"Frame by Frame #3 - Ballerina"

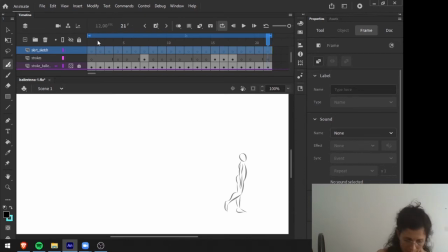(4:09)
So create blank keyframes. And so there are, what we have, my intention here is to explain you each pose of the skirt, okay? It's not exactly showing you how to draw the skirt,
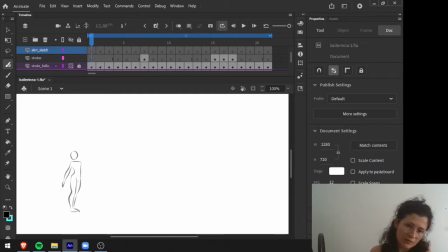(4:24)
because that's not the point of this video, is to explain the behavior of the element, because this is the most common question when it comes to follow through and overlapping action, is that I can't imagine, the students say to me that I can't imagine what should behave, how can it behave?
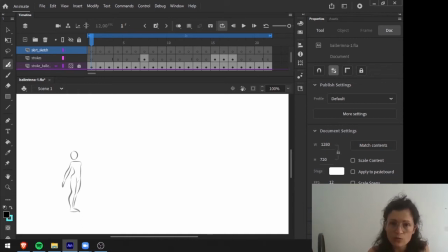(4:44)
So you should see references. If you have a lot of questions into something, see videos, see animations. There are a lot of good references that I'm going to put here, especially the survival skit animation guide.
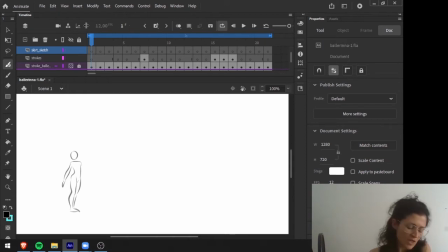(4:59)
That's a very good one, and it has a lot of references that you can follow. So there's not one strategy. There are a lot of strategies to get into this. But what I want here is to explain each pose.
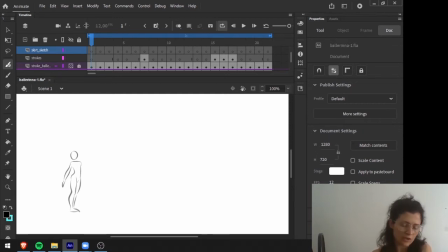(5:13)
Maybe it will be easier for you to do following actions, okay? So in the first keyframe, there's nothing much to say. It's like the skirt is static. The movement, the body is stopped. So the skirt has its regular shape when it's dressed, right?
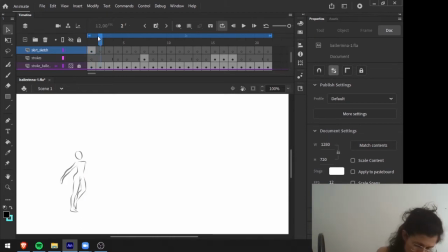(5:29)
Something like this should be fine. Then the movement starts. So you can imagine that when the movement starts, what is happening, what will happen is the skirt here in the front will touch the leg and stays a bit behind.
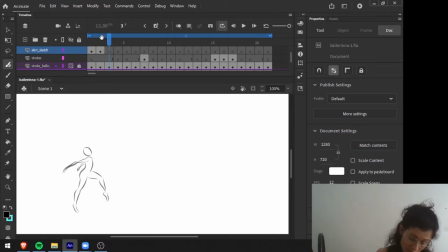(5:49)
And now the following frame, this is an important one, because here the movement starts slow, but then there's a big jump here of this leg.
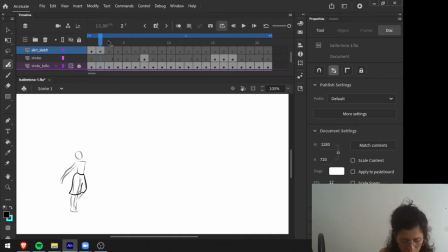(6:04)
The left leg, as you can see, jumps from this pose here into this. So this means that the skirt will feel an impact of this leg that comes up.
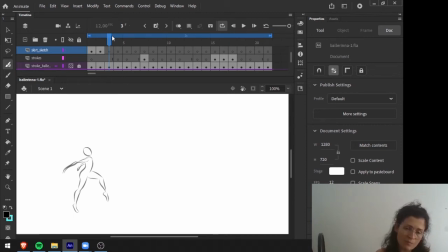(6:18)
So the behavior of the skirt must transmit this action. However, as we talked before, the movement of the skirt will be a little bit delayed.
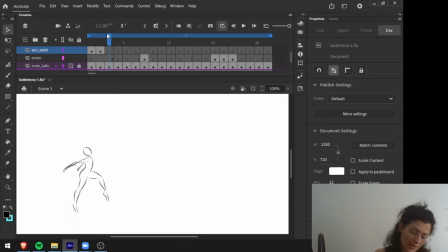(6:31)
So what I see here will be the skirt still touching this leg and staying behind as the previous one, but more open. And the impact of the leg will be visible in the following one.
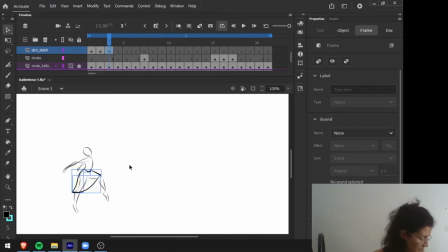(6:48)
So let's make here a skirt that follows the body, okay? And now this one here must behave accordingly to that impact of this leg, okay?
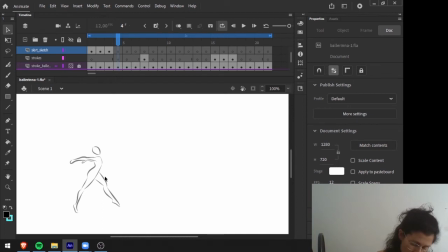(7:04)
So here the skirt will get up a bit here in the front. All right. And now, as that leg comes down,
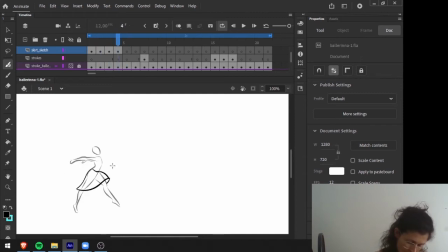(7:20)
if we focus on the movement of that skirt, it's like some air got inside the skirt, right? So the skirt lifts a bit, and then it should be even more visible here because the body is coming down,
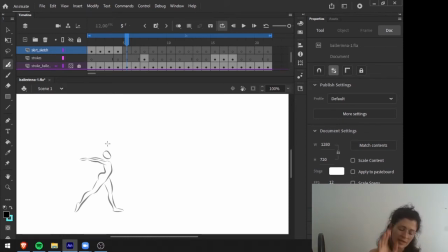(7:38)
so the skirt is staying behind and receiving all that energy from the change of shape that was formed here in this frame. So here is connected to the leg, and now the air gets inside, so the shape of the skirt now should change.
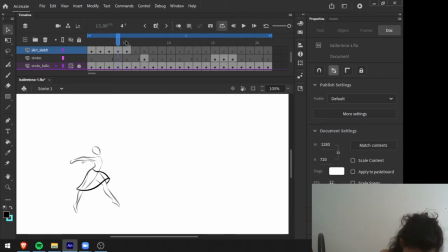(7:57)
All right, so as you can see here, maybe I will change a bit this. Okay. See that the shape changes here in the front.
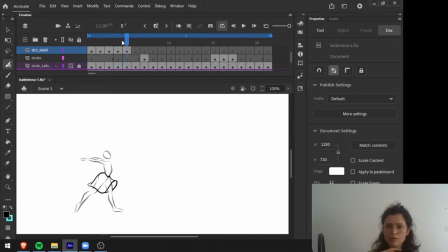(8:10)
This is very important to communicate the material that the skirt is made of.